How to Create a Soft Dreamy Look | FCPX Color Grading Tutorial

Hey guys, in this quick Final Cut Pro tutorial, I'm going to show you how to create a soft, dreamy look that looks like this.
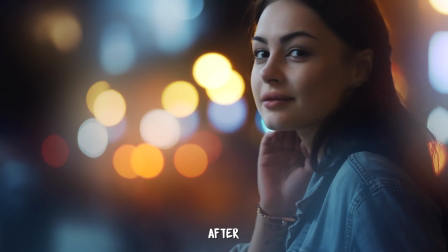6s
It's a useful effect to use if you're trying to make your footage look like it's part of a dream, or if you want to make a shot look a little bit more beautiful. This is also handy for shots of models, wedding videos, or just about anything really. So stick around and I'll show you how you can create this soft, dreamy effect.
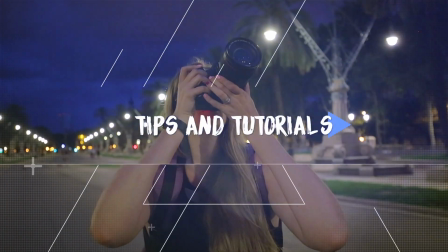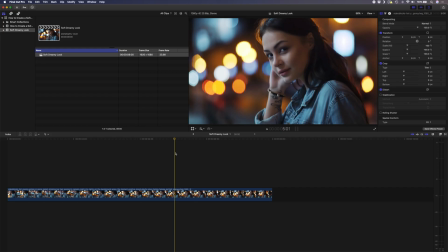30s
This is the shot we're going to use for today's tutorial. The first thing I want to do is duplicate this clip, and I can do that by holding down Alt and dragging the clip on top of itself to create a copy. Next, I'll head over to my effects panel and I want to drag a Gaussian blur effect onto this top clip.
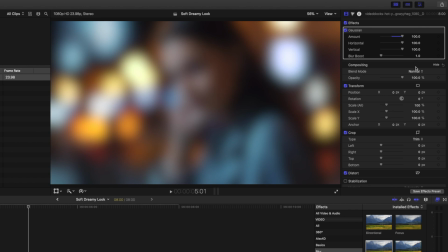47s
I'll set the amount of blur to 100 and then I'll set the opacity of this clip to 50%. I'll boost the blur slightly so that we have this nice glow around the lights over here. Maybe a little bit more. We already have a pretty dreamy look going on right now, but I want to take this a step further,
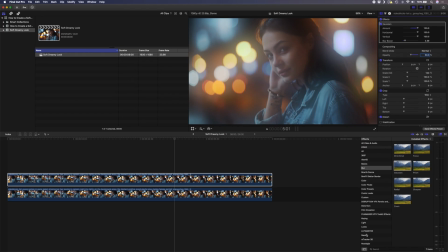65s
and the first thing I'm going to do to take it further is to add a shape mask.
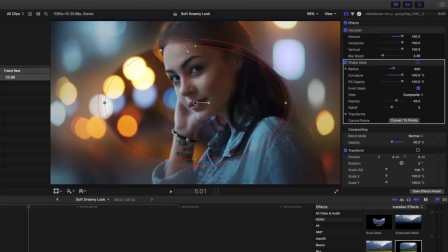71s
I'll invert the mask over here and then I'll make this round and kind of make it a little bit smaller. And the point of this is to just bring back the focus to this woman's eyes. So we don't want that to be entirely blurry. We just want to bring some focus to it, and I'll increase the feather over here.
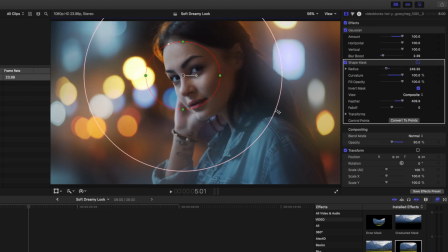87s
You can see it changing here. Something like that'll do. If I show you the before, you can see how blurry her face is, and then with the mask applied, we bring some of that clarity back to her face.
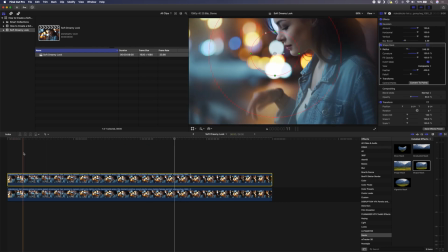99s
Now, obviously her face doesn't stay in the same part of the shot for the entire duration of the shot, so we'll need to track the shape mask.
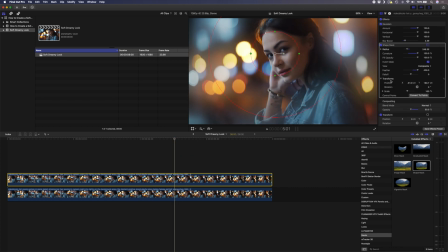106s
In order to do that, you can just drop down this transform section and put a keyframe on your position parameter. I like to be able to see my keyframes, so you can hit Control V to show your keyframes.
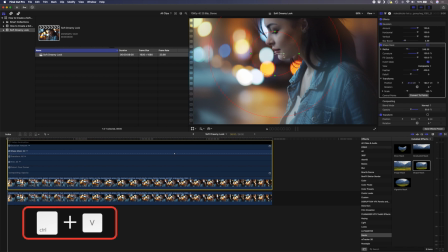117s
Then I'll hit the up arrow to go to the beginning of the clip, and I'll move this position right between her eyes again.
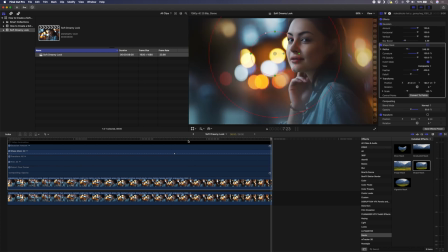123s
And I'll hit the down arrow to go to the end of the clip, hit the left arrow to go one frame back, and then I'll move this position here in between her eyes again. Now, a quick tip to get this mask tracked to her face a little bit faster,
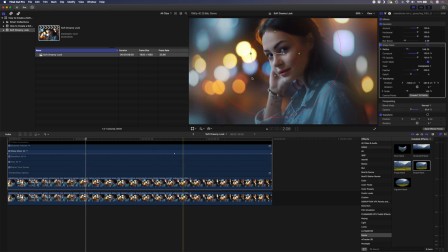134s
I'll just go between the two keyframes over here and I'll move that position back to between her eyes.
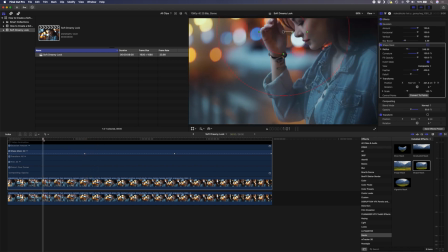140s
You'll see it creates another keyframe here, and what I can do is then go between these two keyframes and put the mask back between her eyes.
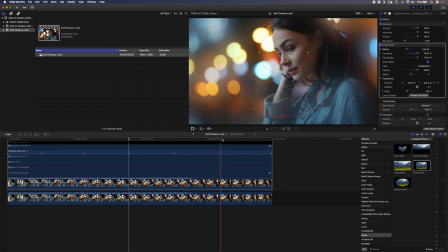148s
I can keep doing this for the whole shot. Every time I move in between the two keyframes, I just readjust that position back to between her two eyes.
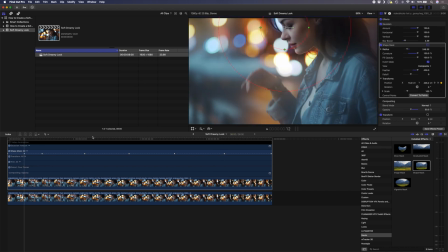156s
And if I keep doing that, I don't have to keyframe frame by frame.
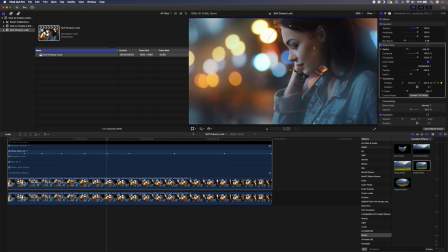161s
I can kind of just get it pretty close without needing to be too accurate.
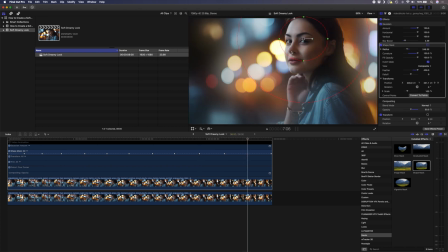168s
I'll move this here. You probably have to do it a couple of times. You can scrub through to see how well it's tracking.
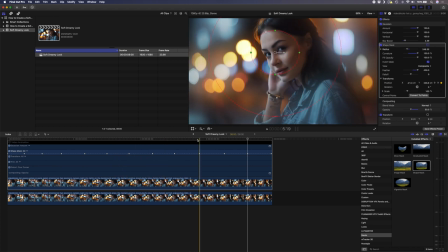174s
And if you feel like it loses the track at any point, you could always just readjust it in that section.
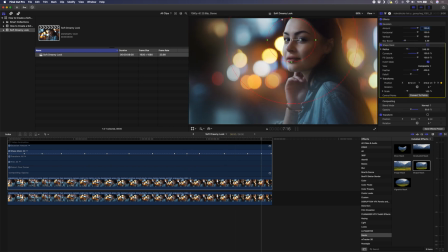181s
And I think that looks pretty good. Next, I want to enhance the way that this looks, and I can do that by adding a color wheel adjustment.
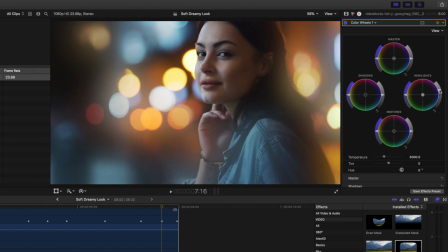188s
First, I'll boost these highlights here to make it a little bit brighter. I'll also maybe warm up the highlights slightly and maybe saturate them as well to get a real nice orange glow going on over here. To create a nice contrasting color, I'll take the shadows, I'll make them a little bit more blue, and I'll darken them as well.
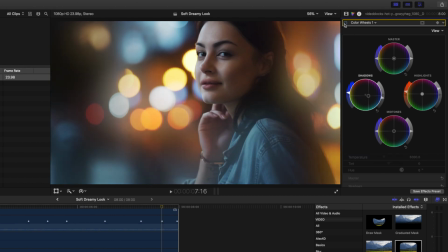206s
Maybe I'll saturate them a little bit too. This is before we made any color adjustments, and this is after.
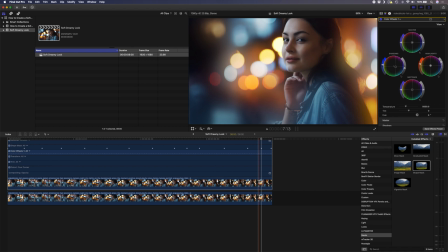213s
I'll just hide this video animation quickly by using the shortcut Control V. The last little adjustment I'm going to make is to just make sure that her eyes stay sharp. So in order to do that, I want to first show you what the shape mask is doing.
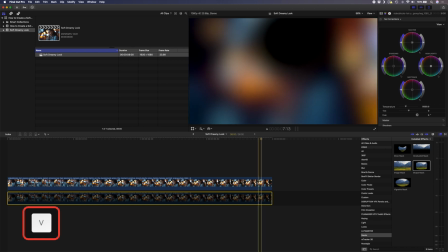227s
I'll hide this clip underneath using the shortcut V, and you'll see that the shape mask is cutting out a black hole here where her face is. So basically, anything that's in this area will show through from the clip below.
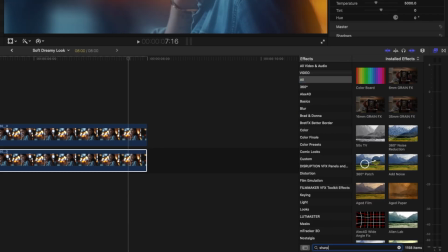239s
So I'll just quickly search for my sharpen effect, and I'll drag and drop that onto my clip.